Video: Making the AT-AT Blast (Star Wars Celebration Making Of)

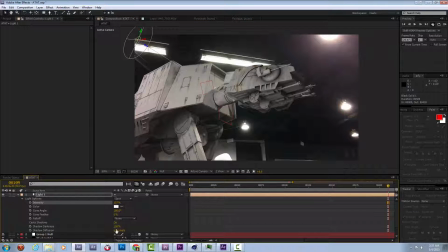(4:11)
And the next step is kind of just tweaking these lights and the shadow darkness settings, trying to see what result I'm getting.
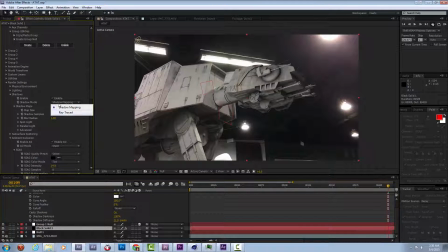(4:18)
I'm kind of heavy on my ambient occlusion,
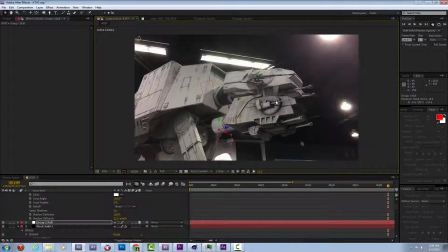(4:23)
but I think that if I can combat that with some more light under here, that'll work.
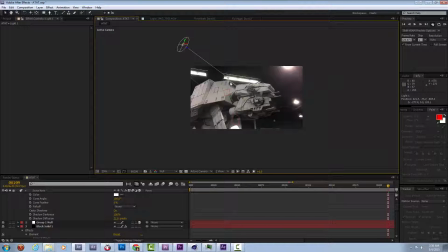(4:29)
Let's see if I can try to match the direction of that cast shadow, just looking at the real AT-AT, so we're as close as possible. And there we go. It's pretty good. It could be a little bit, let's see, brighter.
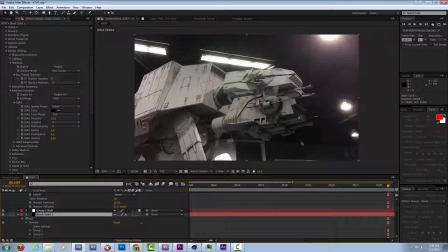(4:46)
I'm going to probably bring in some bounce light as well. So let's see if I can pull the matcher all the way up. It's not bad.
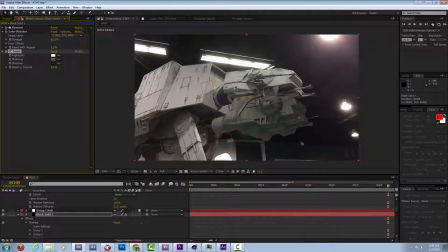(5:00)
I'm going to tone it based on these as well. And that might give us a more direct, exact color matching result. I can probably blend this in a little bit. There we go, we're getting somewhere now.
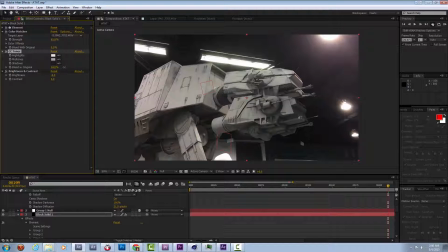(5:16)
Let's add in some darks to the shadow there. And I'm pretty pleased with this match.
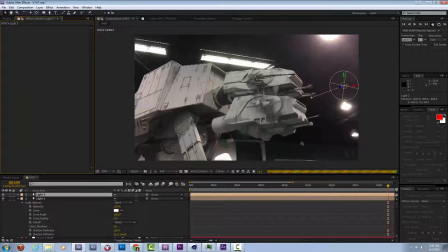(5:23)
Needs one more little rim back here, so let's kind of create that by pointing this light a little bit forward, pushing it back, just so it catches the front just the way it is in the real model. And beautiful, that's good enough for me.
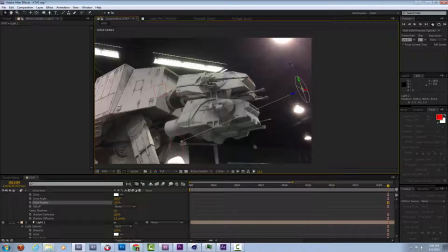(5:42)
I think this clip is going to be pretty quick, and I think everything is working and matching pretty well. So that's the power of this element plugin. It's really great, especially for rigid stuff, because it renders them really well.
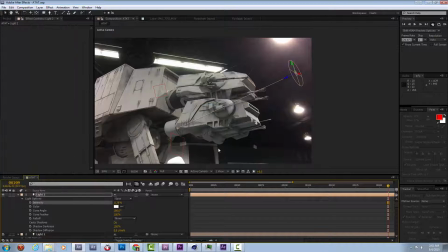(5:56)
It's using the GPU, and I just really like the results. They're very, very quick to get, and as you see, that was barely any work to do.
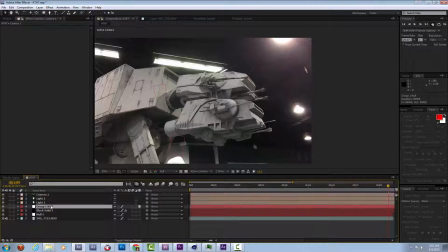(6:04)
So going back on my words, I'm creating a camera just so I can kind of match it to everything.
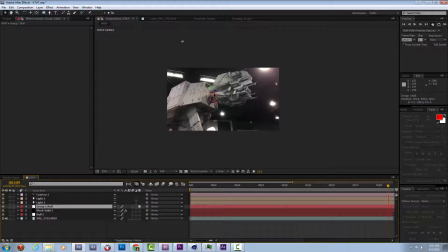(6:11)
I'm going to try this little trick where I place the null in the right spot, because that null
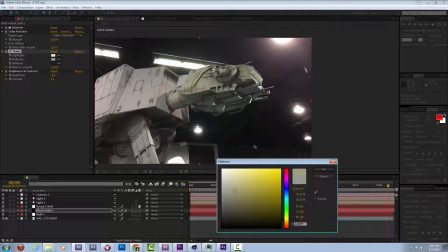(6:21)
is where the whole anchor point should be. Let's try a little more tinting.
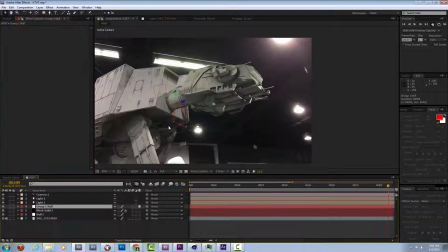Matches well enough.
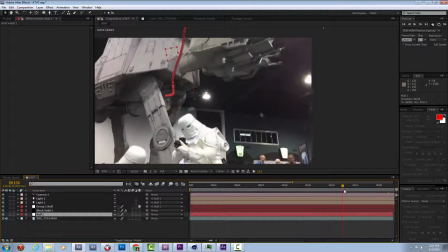(6:41)
We'll attach these lights to the null so they stay in the same spot relative to the 3D object, as well as the 3D null.
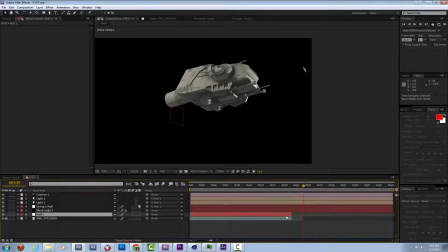(6:50)
And because this is a small enough comp, the 3D null attached to this head completely works for the tracking.
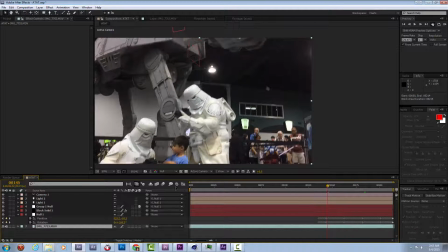(7:01)
So check that out. As the camera moves up, that 3D null is parented to my original 2D tracked null, and it really just holds that right in place.
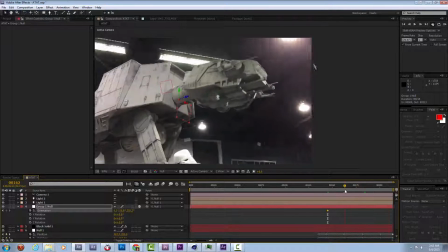(7:09)
It's perfect.
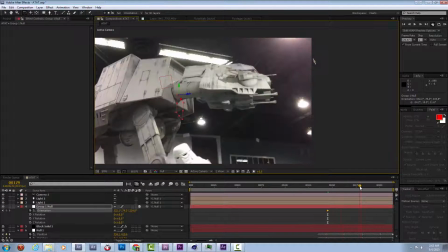(7:13)
Now we'll play with some animation settings.
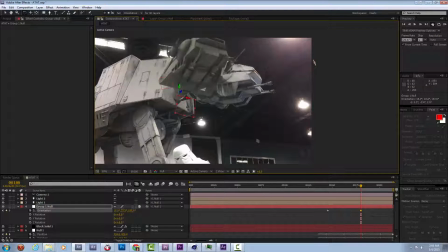(7:20)
There's a few keyframe points for the orientation of this. I want it to kind of be looking maybe over in the background somewhere at first, and then as it turns toward camera, kind of tilt down and fire at me.
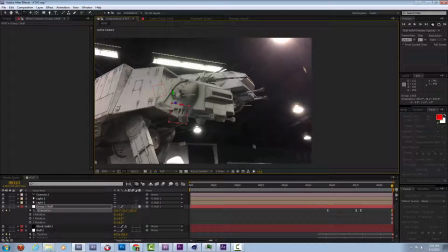(7:34)
So I'm doing two separate start and stop rotation keys just so it's a little bit mechanical looking.
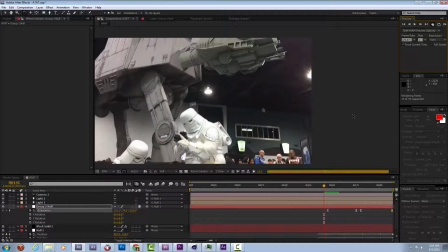(7:42)
So it's off there in the front or in the back corner, and then turns its head right as the camera comes over,
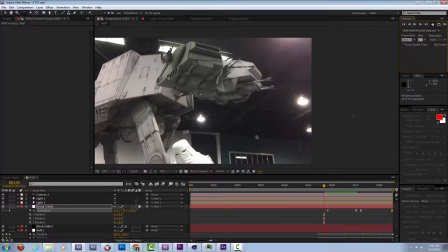(7:49)
jolts to a stop for a few frames, and then starts to tilt down.
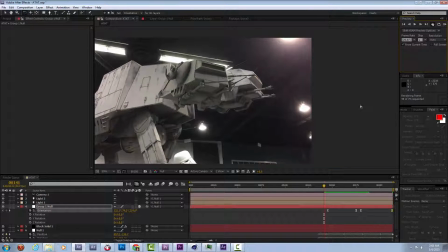Nice.
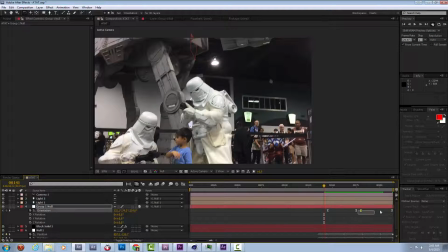(8:04)
So way too fast. So let's try stretching this out a lot.
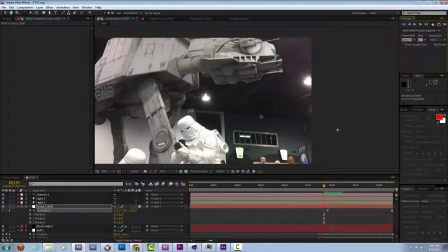(8:11)
Just one long rotation toward me.
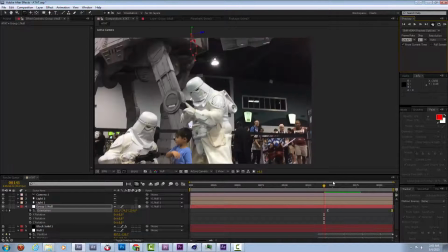(8:19)
That's still fast.